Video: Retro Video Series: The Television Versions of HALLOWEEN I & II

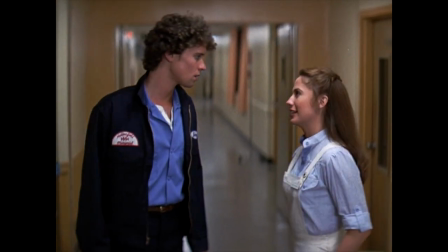[12:08]
A few other people here and they're just getting extra scenes here to develop dynamics between the relationships. To develop a little bit more personality for the characters here before they're going to get off and get slashed and cut up and stabbed here and there and everywhere, so it's one of the criticisms at the time that the film felt a little bit thin, a little bit more kind of cannon fodder, filling up the entire screen without having some endearing characters built into the entire thing.
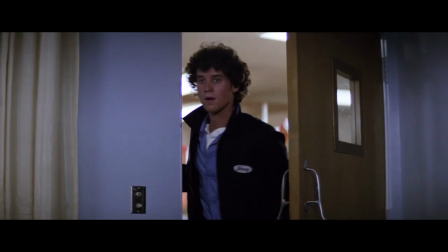[12:32]
Aside from the character Lance Gets portrays in terms of Jimmy, a lot of the other characters felt little thin under the felt.
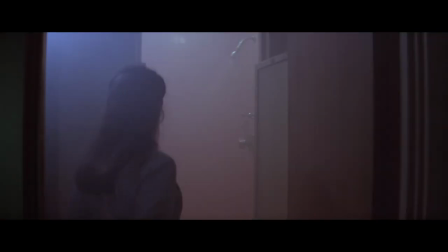[12:38]
They didn't have much things to hang your hat on, especially myself and Steve Frazier who did a commentary on this a couple years ago.
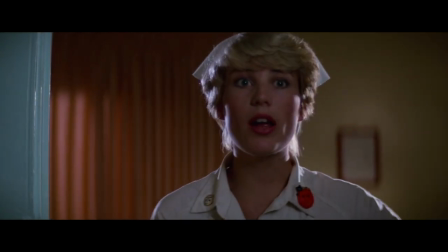[12:44]
We definitely brought that up as a criticism that we had for the film. Felt like there's just bodies filling up the entire screen without having a lot of character dynamics or anything built up for them here and there and everywhere.
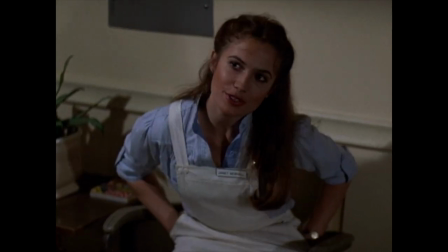[12:53]
So getting a few scenes with these characters kind of talking about different things that are going on throughout the course of the film, commenting on certain things that are happening with going in Hanfield, with the stuff with Michael Myers on the news, here and there and everywhere, it adds certain things into the film. There's one very particular scene that happens somewhere around the middle of the film here where it's
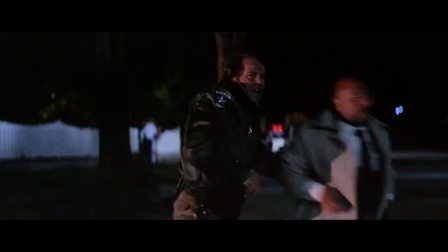[13:13]
after the entire thing where Ben Trammer gets burned up and before they actually find out exactly who it was they killed in that scenario,
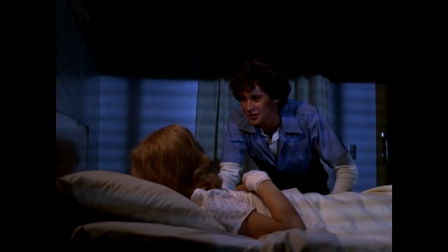[13:21]
got the entire scene where Jimmy comes into Laurie and starts talking about, oh, they got him. They killed him or whatnot.
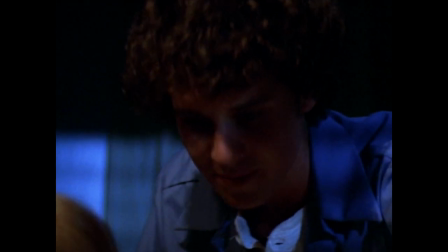[13:26]
They killed Michael Myers or whatnot. That sends Laurie into a bit of a hysterical frenzy or whatnot. She's very much convinced now. Michael Myers is the boogeyman. She knows that Luma shot at him six times and he didn't die. He disappeared in the night and stuff like that. So she's very much convinced right now. He is not human.
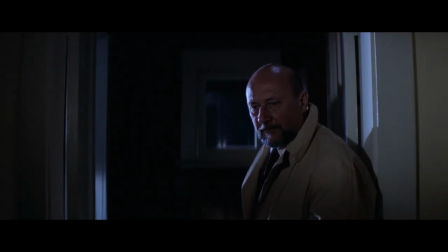[13:47]
He's very much exactly what Loomis says he is. He's evil incarnate. He's something more than human and that he can't die.
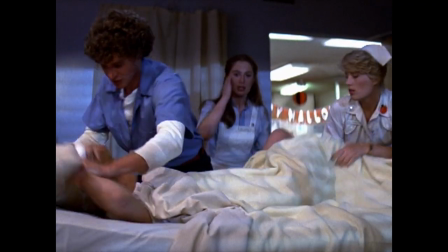[13:54]
So that sends her into this frenzy or whatnot. And that kind of brings all the hospital staff in, trying to calm her and sedate her.
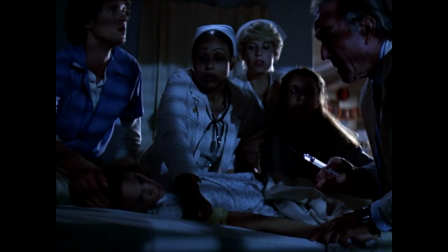[14:00]
And then the power gets cut out. Now this is all different things that were not given in the theatrical cut.
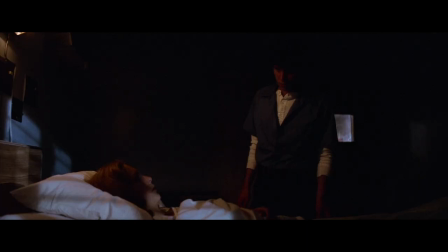[14:08]
It clears up a lot of things. Because without this scene, Thor is suddenly comatose through partway of the second half of the film. and the
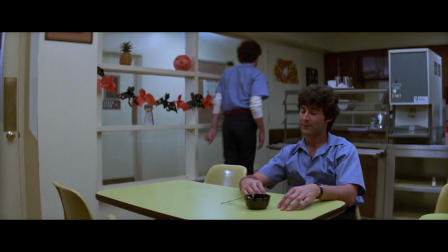[14:16]
entire hospital goes from being brightly lit to being just lit by security lights without any explanation whatsoever. It's a giant plot hole where I don't understand why you would cut this out of the theatrical cut. It just fills in certain plot beats that make sense.
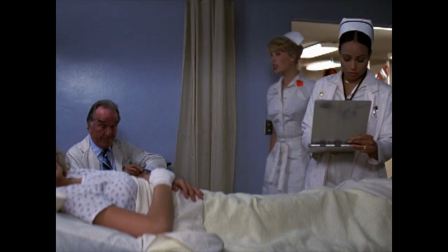[14:29]
But most of the stuff, I feel like they're good additions to bring the characters more fully into fruition,
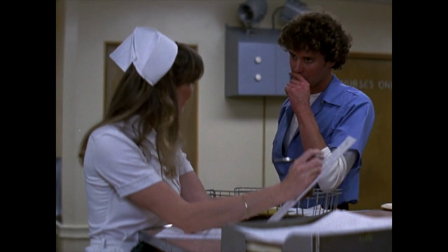[14:35]
give you a little more fleshed out qualities before they're getting cut up and stuff like that, to give a little more empathy, because you can definitely say for a lot of different slasher films, they don't take enough time to develop the characters before they're getting cut up and stuff like that. So, you want to have enough stuff build up so you have some empathy, some endearing charm or something else like that. You connect with the characters so you can feel the terror when things start happening to them. They're very graphic and stuff like that.
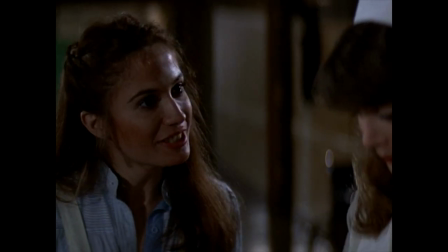[14:59]
So, those are good things. I think those are very good qualities to add into our film here. But, of course, there's a lot more negatives. The fact, again, you are doing a lot of censorship here. All these kills are getting so wasted. just like they're so badly edited cutting around all the little gore things some things where you have points of nudity and some things are just feel like they're just completely pointless i don't know what the hell you're doing because when you got the entire part where
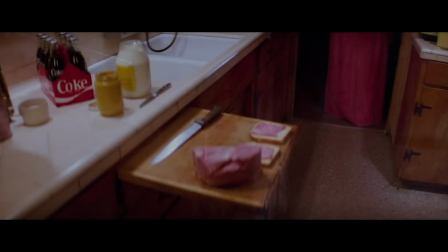[15:27]
michael's stalking around the neighborhood goes into the house for the elrons and he goes in and grabs the knife for the mrs elrond's making their ham sandwich and stuff like that this bizarre edit the whole thing where they're kind of like trying to cut out the neighbor's kill of Alice
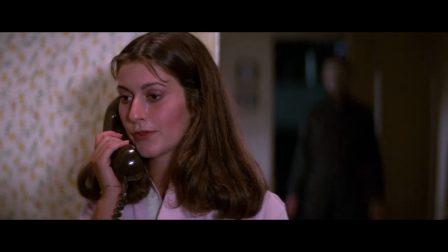[15:42]
and just trying to transplant something onto Mrs. Elrond here where they cut this weird insert shot from later in the film in the hospital
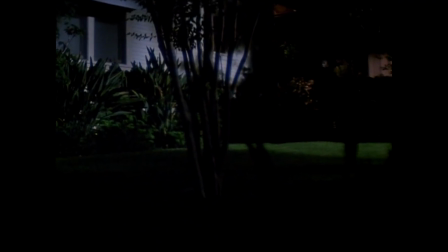[15:49]
to close up a Michael there and add in a scream afterwards as if he killed Elrond's instead of going next door. Just, it's really just not good. It's not a good moment or whatnot. And the fact that you could just have Michael kind of go next door and do that entire thing where he jumps out of frame and just kind of cut there and have maybe something else go on. You didn't have to actually show anything, but you could still maintain that and just cut out the graphic end of that thing. I think that would have worked much better.